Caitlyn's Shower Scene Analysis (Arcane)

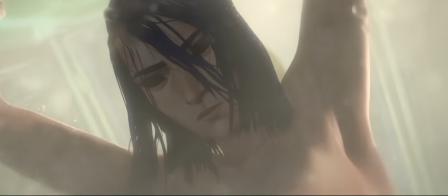[4:02]
And finally, we get to see Caitlin's face,
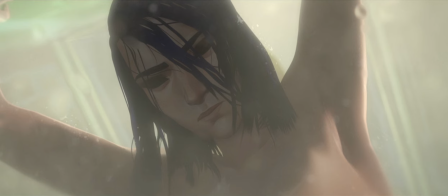[4:06]
revealing that she's not looking down at the water or at her bleeding leg, but instead she's keeping her eyes shut, clenching her lips in a tight line as if to avoid facing something. This is not the look of a defeated woman crying and bleeding.
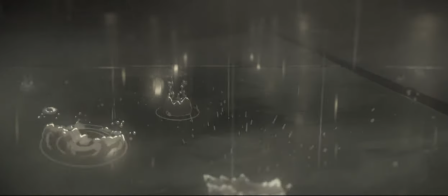[4:23]
But there is definitely an emotional struggle going on, which is soon revealed when she exhales audibly and opens her eyes.
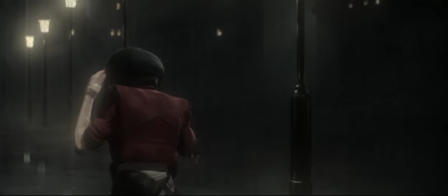[4:33]
She is unable to hold back the images that now unfold in reverse, by walking away from her in the rain.
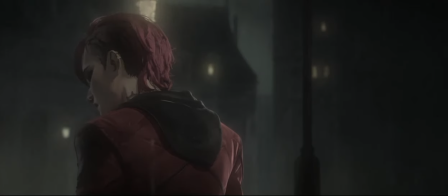[4:42]
The drops of water on the tiles were reminiscent of the rain taking Caitlin back to that moment.
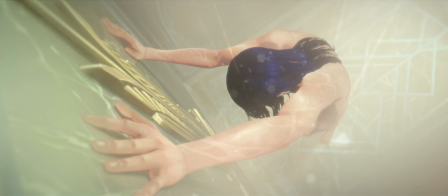[4:50]
Caitlin's posture in the shower now makes sense. She is overwhelmed by memories and emotions, and therefore tries to push back, to take some control of her emotions, of her life. but she cannot.
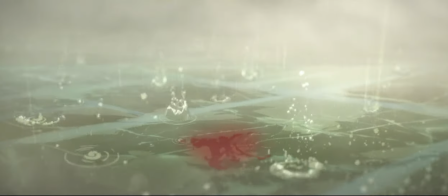[5:04]
Her bleeding heart is spilling blood. It will not stop even if Vi tells her to stop, to forget about her.
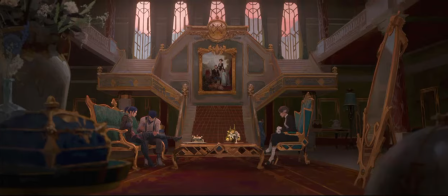[5:13]
Even if her parents have tried patching her up, they cannot remove the effect Vi has had on her.
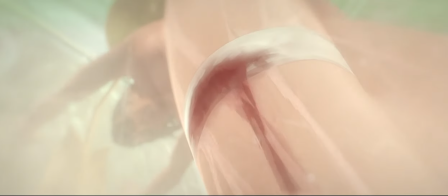[5:20]
The blood spills right through the bandage and onto the floor.
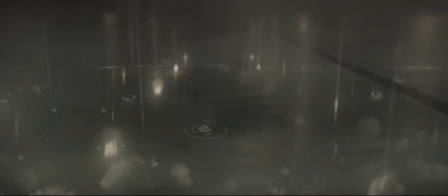[5:25]
Caitlyn is reliving this scene with Vi over and over as if forcing her to
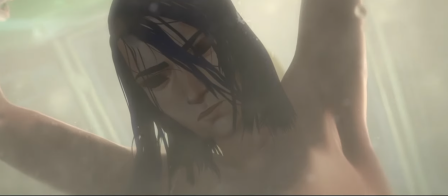[5:30]
return so that there might be a different outcome from their encounter in the rain.
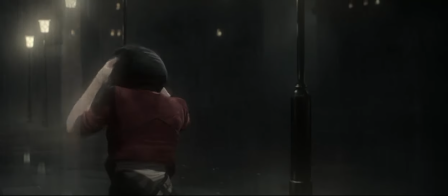[5:36]
We see the storm of emotions that the memories provoke very clearly in Caitlyn as we increasingly zoom in on her face.
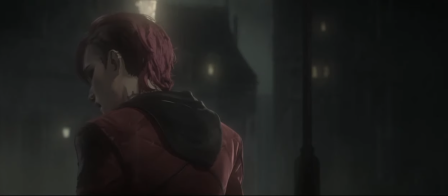[5:44]
Her breathing is laboured and her crystal blue eyes are so, so dark.
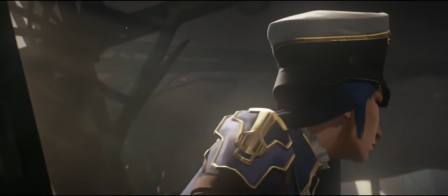[5:53]
anyway back to the point this is a woman who on one hand is used to getting what she wants
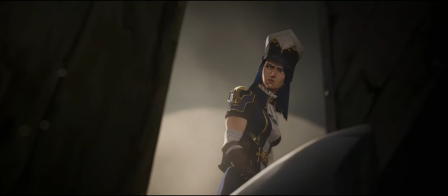[6:01]
if her parents or her boss say no to something she finds another way to get what she wants
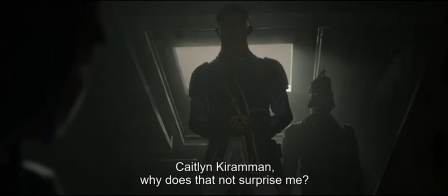[6:07]
like when she became an enforcer when she disobeys marcus's orders which apparently she does often,
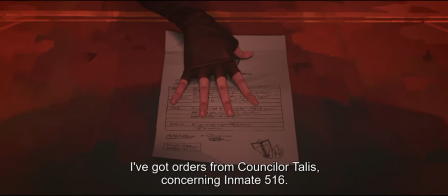[6:15]
and when she lets Vi out of prison.
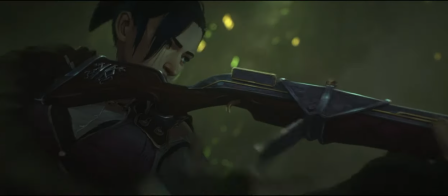[6:19]
She is independent and courageous, an excellent shot, always hitting her mark.
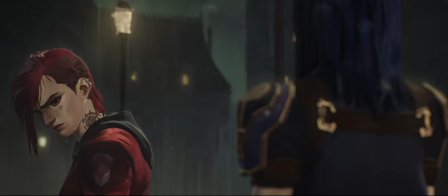[6:25]
But this time, with Vi, she doesn't get what she wants.
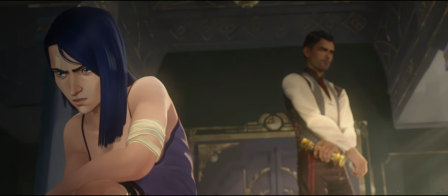[6:31]
On the other hand, she's also a woman who felt trapped in her old life.
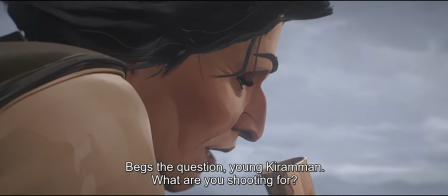[6:36]
Despite the privileged life she has led through her parents' position and the sheltered upbringing, she could not find a place in life that made sense to her.
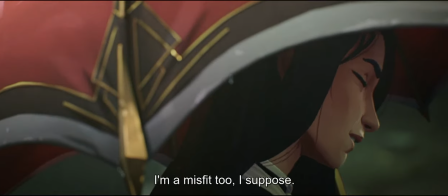[6:45]
She felt like a misfit.
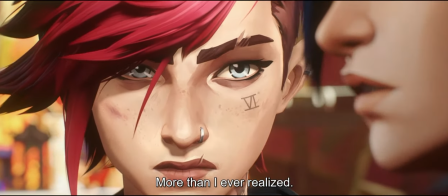[6:48]
She needed a sense of purpose and belonging, but her parents, Marcus and society in general, constantly tell her what she should do.
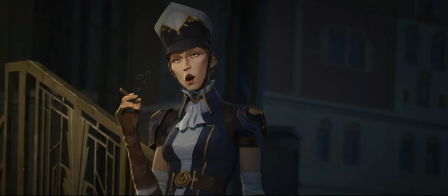[6:56] What are you even doing here, Kieramen? Don't you have a cocktail party to attend?
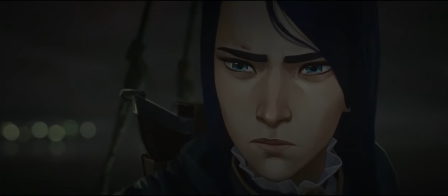[7:00]
She has finally taken control of her life by partnering with Vi in their quest through the Undercity.
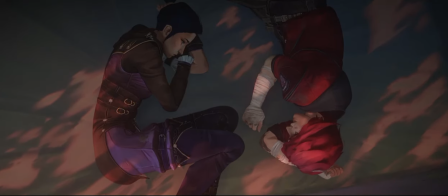[7:08]
Despite being opposites in many ways, she and Vi made sense together. Finally, she has found someone who trusts her and lets her be herself.
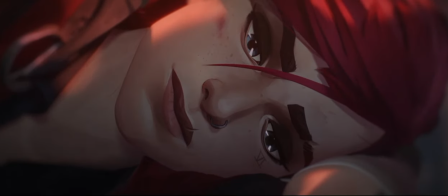[7:17]
Someone who is her equal.
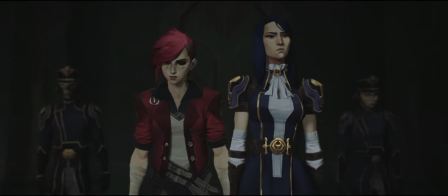[7:21]
And now this freedom, this new identity, this new relationship has been wrestled out of her grip.
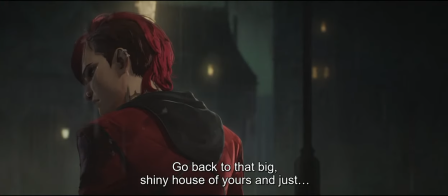[7:29]
People, including Vi, are still trying to control her life, to tell her what to do or not to do.
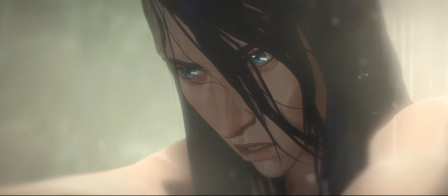[7:37]
And these contrasting feelings of desire, regret, pain, anger and powerlessness are obvious throughout this shower scene.
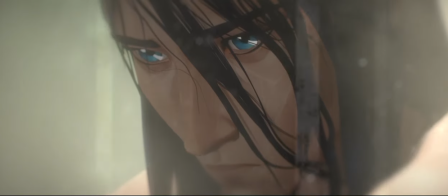[7:46]
But especially here, in these dark, dark eyes. In the extreme close-up of her face, when she bites her lip.
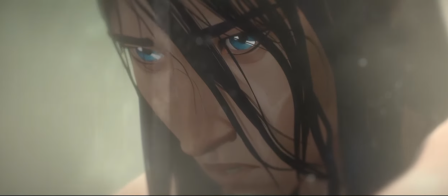[7:56]
That is just so good. It shows a desire for someone else, like she has never experienced before.